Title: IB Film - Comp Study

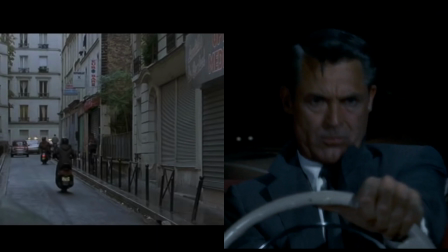[4:01]
The special effects used to simulate a jerky ride and receding rear window scenery seem
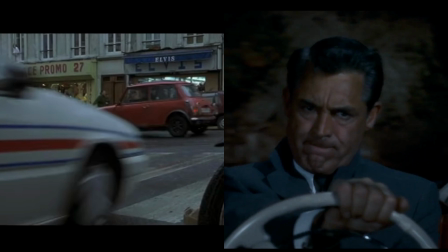[4:06]
very hokey when compared to today's special effects or where the height of special effects standards is in 1959.
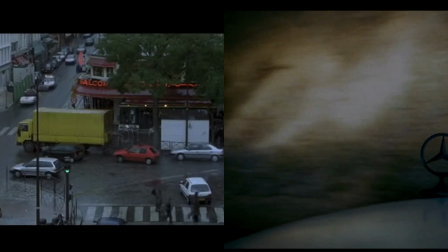[4:12]
In contrast, the car chase in The Bourne Identity is the ultimate thrill ride through the narrow streets of Paris.
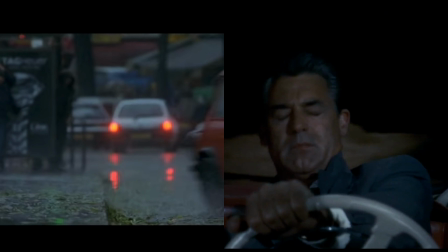[4:18]
The chase is entertaining with short, jerky camera angles, but it also serves as a way for the audience to understand Bourne's identity further. He is cool, calm, and collected,
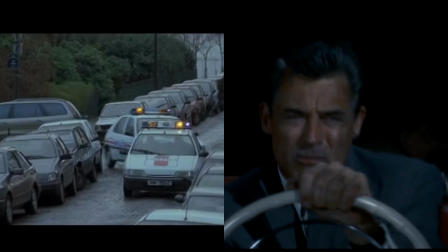[4:28]
pulling out a map and calmly asking Marie if the car is in good condition before he snaps into action and drives like a maniac.
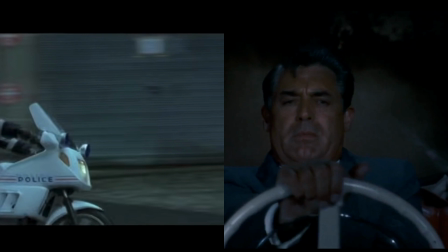[4:35]
In 2002, the shaky camera was new, and the director had cameras mounted all over the car so that the audience could feel every bump and turn.
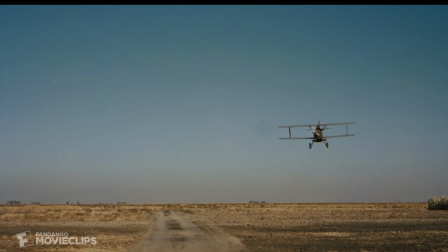[4:44]
A third common theme is assassination attempt. In an interview,
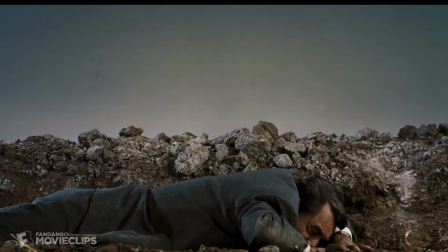[4:49]
Hitchcock talked about how he wanted to create an assassination attempt as far from predictable and cliche as possible so that the audience would have no idea what was coming.
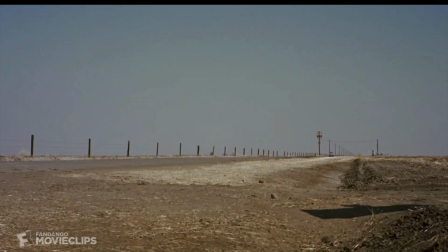[4:57]
He said, I take the loneliest, emptiest spot I can so that there is no place to run to recover,
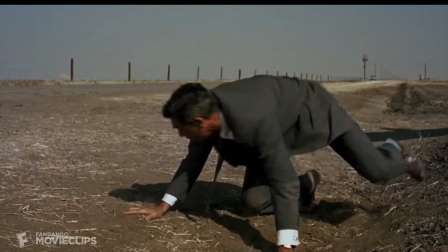[5:03]
no place to hide, and no place for the enemy to hide, if we can call him that, you see.
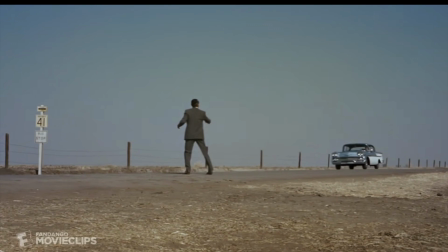[5:08]
This quote isn't just how Hitchcock thought about the scene, but about the whole film.
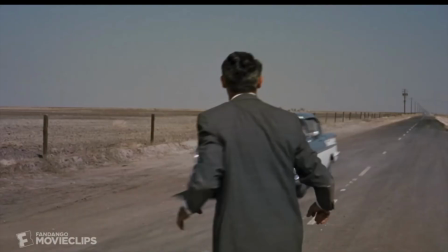[5:12]
He wanted to develop a spy thriller that was novel, unpredictable, and entertaining for the audience.
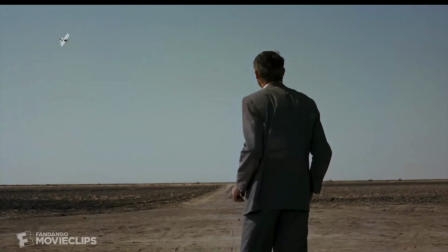[5:18]
Hitchcock and his cinematographer, Robert Burks, shot the scene with the wide camera angles on a bright sunny day and minimal dialogue.
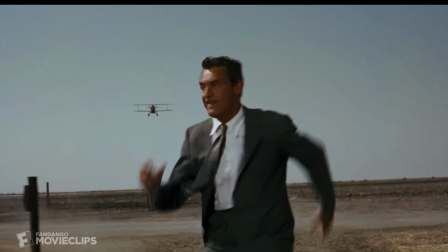[5:25]
The faraway sound of an airplane builds up the suspense.
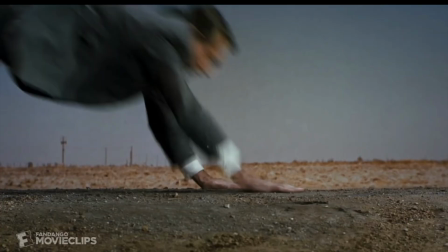[5:29]
Thornhill sees a crop duster flying overhead and thinks nothing of it until he realizes at the last second that it's coming straight for him.
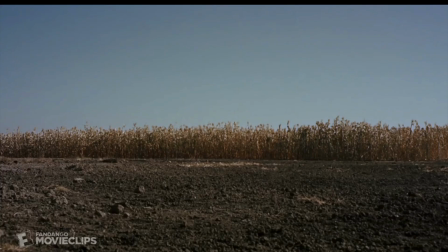[5:37]
The camera shots make the audience feel like they're running away from the crop duster along with Thornhill.
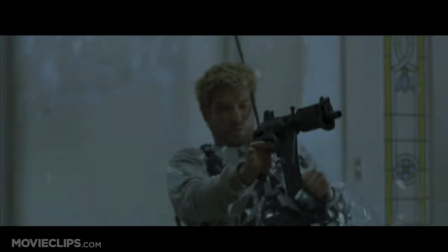[5:43]
There are multiple assassination attempts made on Jason Bourne's life.
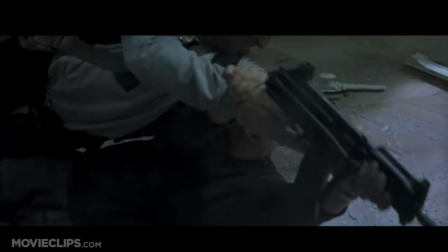[5:47]
The first attempt literally bursts into a quiet, low-key scene where Jason and Marie think they have found Jason's home.
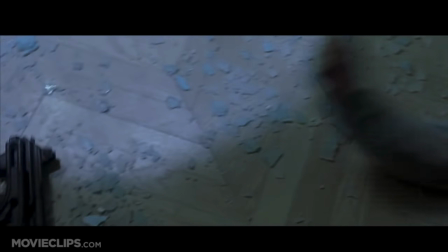[5:54]
The audience gets a clue as the rising music gets tense. Bourne starts to hear noises and suspects that something is up.
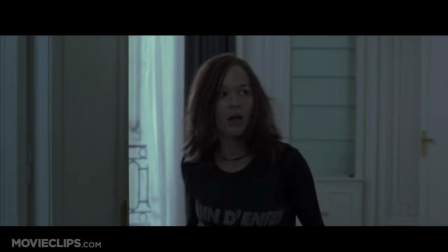[6:00]
Suddenly, a man crashes through the window with a gun shooting in every direction. Bourne engages in hand-to-hand combat with the assassin for several minutes.
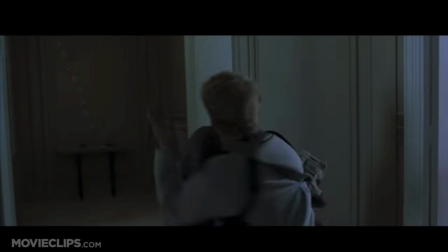[6:09]
Finally, gaining the upper hand and forcing the assassin to jump out the window, committing suicide rather than having to reveal any secrets to Bourne.
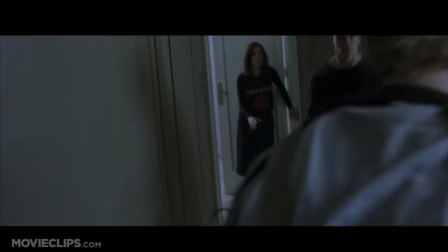[6:18]
The scene is impressive not only for the speed of the action but also for the tight image camera angles, the fast cuts,
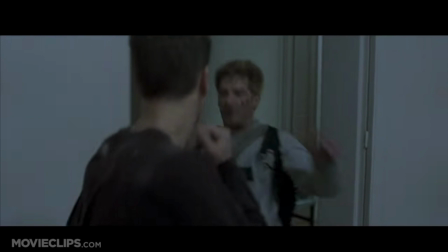[6:25]
the rapid editing, and the shaky camera technique. all these seem commonplace today in action movies
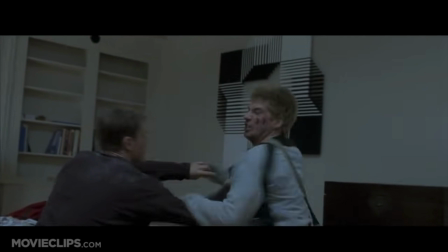[6:32]
however the style was new in 2002 when previous fight scenes have been filmed at a
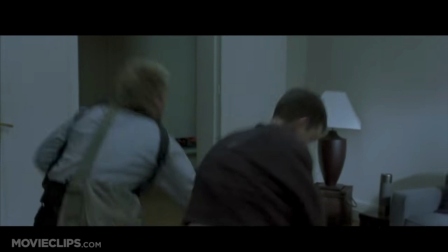[6:37]
wide angle so the audience could see the whole scene at once in addition to the camera angles and
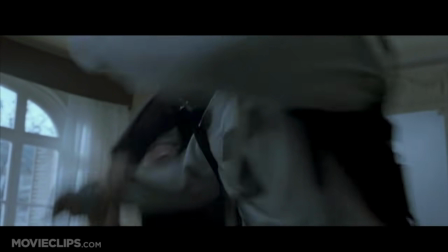[6:42]
editing the style of fighting played a key role in the film in
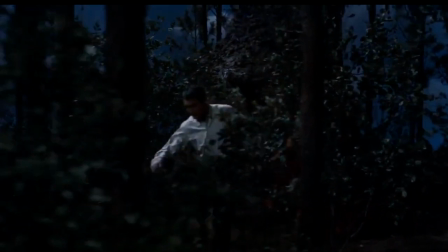[6:49]
addition to common plot elements and cinematography each film uses sound and music effectively to set the mood building of suspense and anxiety
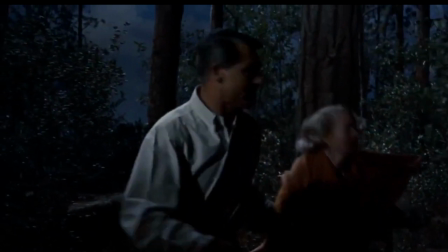[6:57]
and foreshadowing events. In this scene, the music signals their anxiety and desperation to escape.
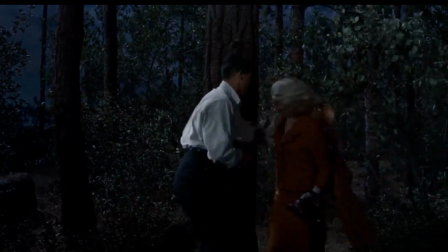[7:03]
The music also lets the audience know that this is the finale.
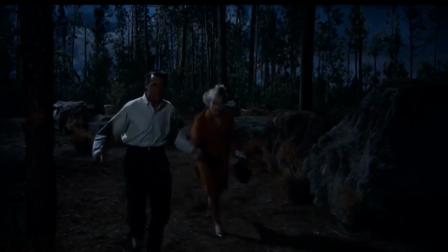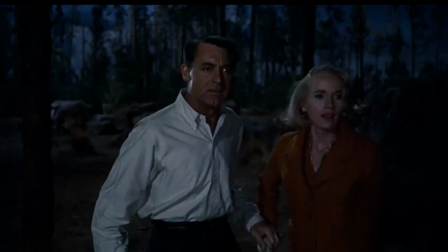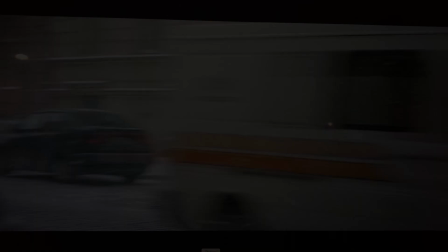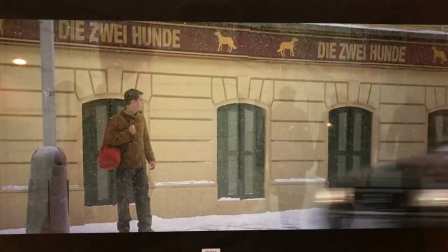[7:22]
In this scene, the music not only creates suspense but also helps move the plot along,
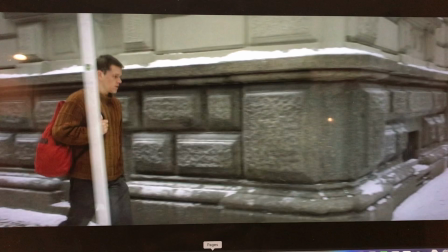[7:27]
the tempo, and rhythm signals to the audience that Born will escape.
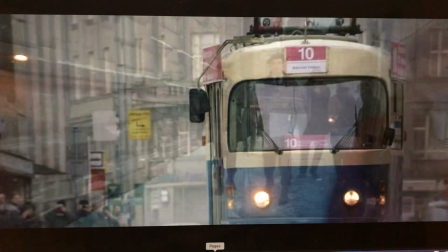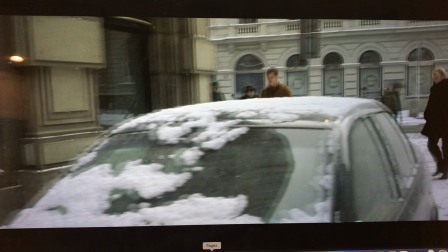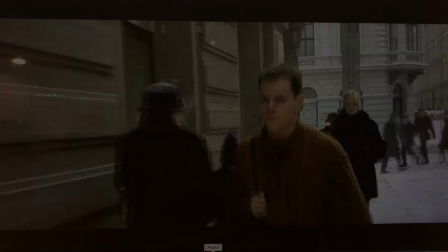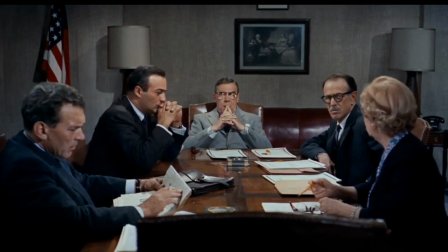[7:50]
The last element to consider is the geopolitical context in which each film was made.
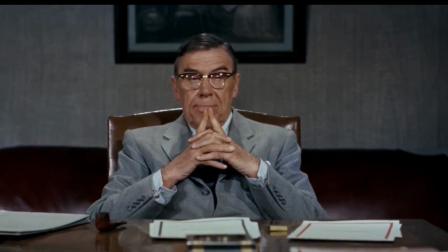[7:56]
North by Northwest was made in 1959 at the height of the Cold War between the U.S. and the Soviet Union.